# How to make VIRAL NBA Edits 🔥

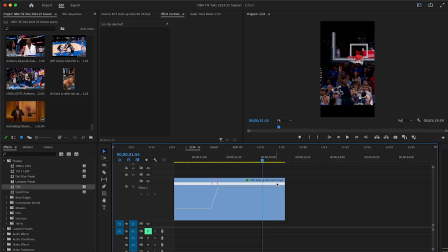And then see, yeah, do it like that. I might do that.
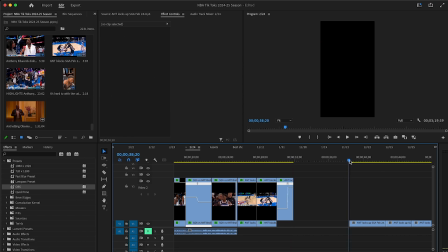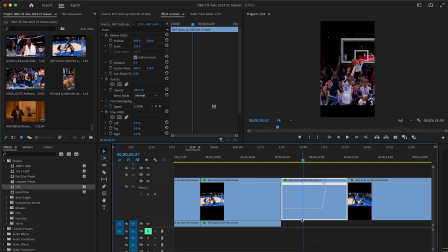And then show the other angle of the block. Yeah, I like that.
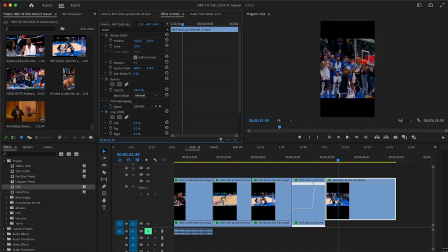I like that. Y'all gonna see why I wanted to do it like that, because I plan on adding like a quote right before the block.
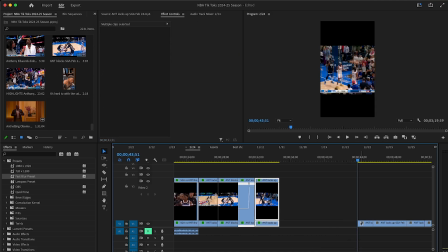And then we got ants celebrating right here. Man, I might have to make this shorter though.
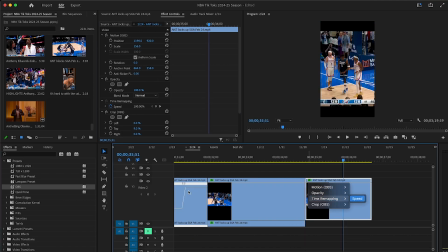I might have to make this shorter. Yeah, I'm got to cut something out.
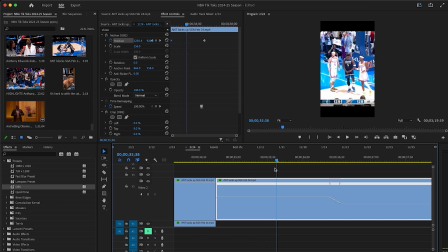Yeah, I want to do it after the light, because I do want to slow motion this, and that light is gonna mess it up.
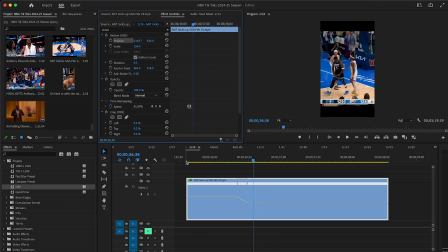So I might actually cancel the keyframe and then just do it like right here. I zoom in a little bit, put the keyframe there, and then put slow motion that a little bit. Damn, I don't think I could keyframe any more than this. Yeah, I might have to just cut it like that.
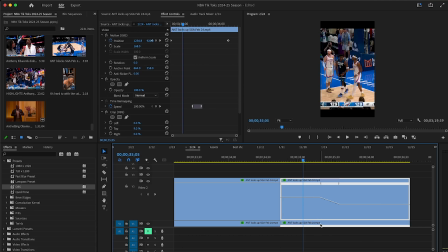Okay, that's probably the best I'm gonna get that. I know it's like a difficult kind of thing, because like it's at the end of the frame.
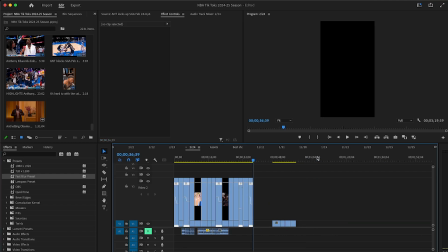Damn, I'm probably gonna have to make this shorter, because it's already at 36 and I still gotta include this part right here.
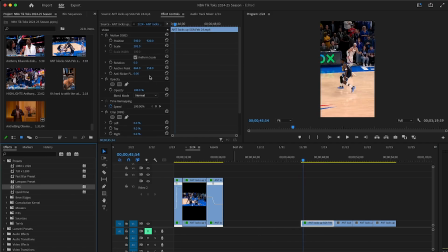So let's see.
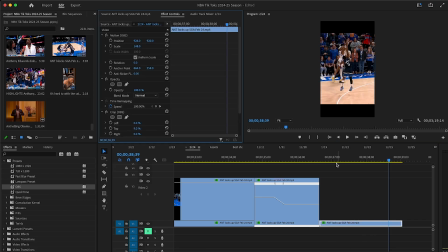Make that a little bit longer. All right, so we show that part right there.
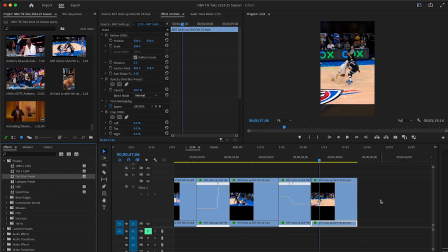I'm gonna have the scoreboard on here. I'm gonna add that. Right now we're just ordering the stuff.
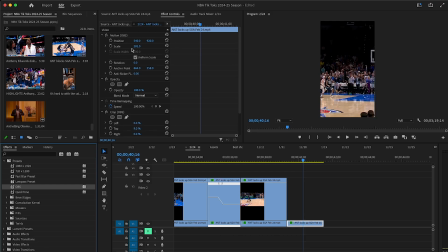Show the miss. This is the angle for the miss. Might zoom out a little bit.
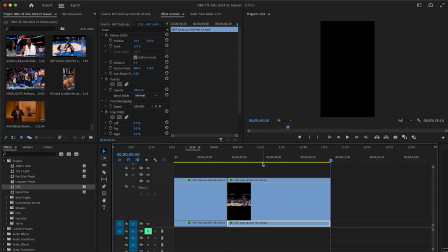Yeah, that's the miss right there. That's pretty much the game. And then SGA walking off at the end.
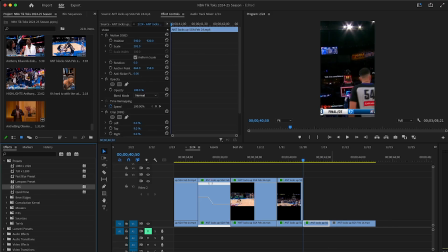Make that kind of short, because don't really need that to be long. Kind of keyframe so he's in the center.
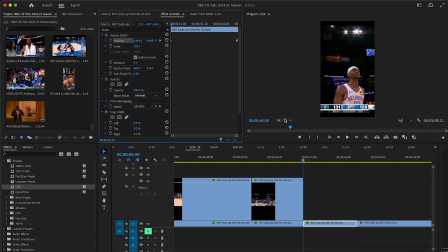Zoom out a little bit. Keyframe that. Might make that a little bit longer, maybe like 140. And then at the very end.
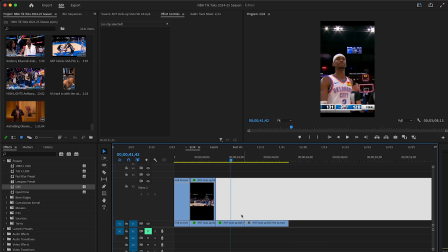Alright, so that's pretty much the video. Well, sort of. I got the order of the clips down. We got about 44.
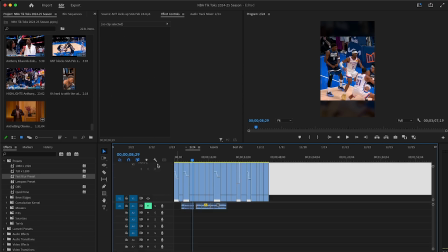I think when I add the song, it will naturally just become shorter, because I'm going to try to match the clips with the beat now.
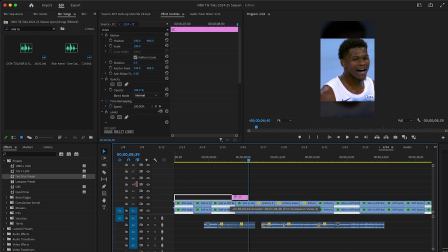Believe it or not, I'm going to add my transitions and stuff now. Okay, so that part right there is where I want the video to climax.
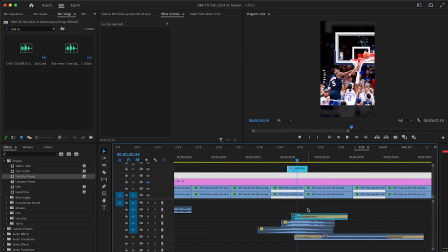I'm just putting that there for now. That's basically my blur, the boom, and like 2 whooshes, and then the sound effect.
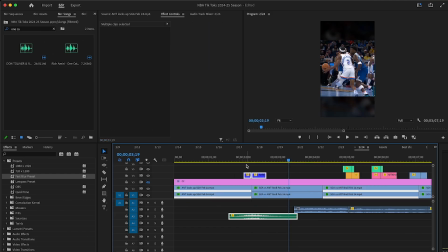Gonna add that there. That's like
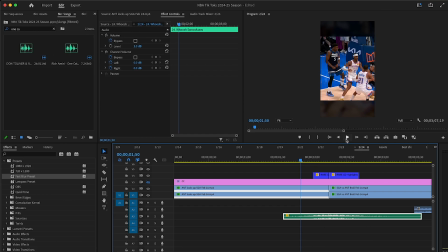another whoosh sound effect that I use. Man, I got a good song in mind, but it's like it's copyright. I hate that.
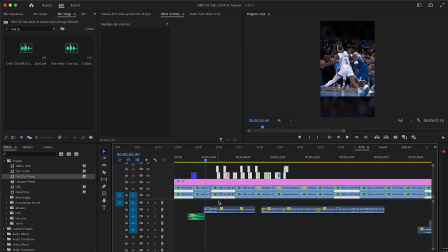There's so many songs I be wanting to use, but I just can't because it's copyright. Alright, right now I'm just adding my transitions. Gonna add like a boom sound effect on that right there, because that's when the foul happened.
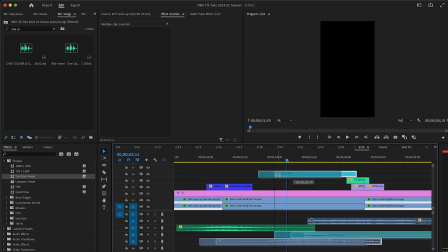See when it happened when the clip starts to like slow down.
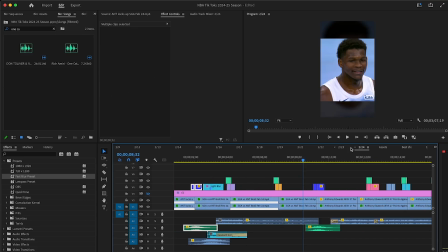Alright, usually when I switch like games, I like to use the whoosh sound effect, just to emphasize that I switched the game.
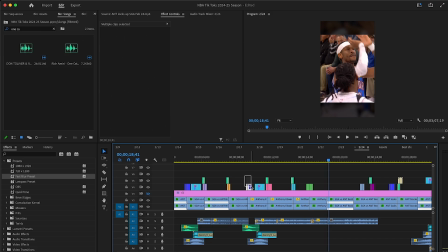Alright, and add another one right here for this game. Oh, I know what song I use.
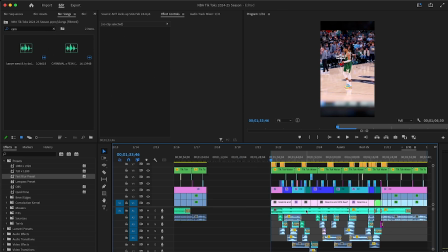I used it at the end of January. So I was going through my TikTok For You page while I was doing this.
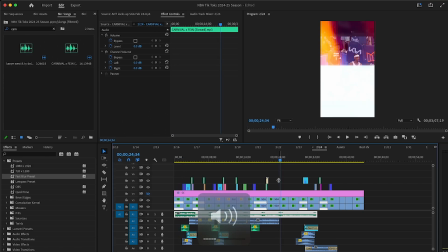Let me see.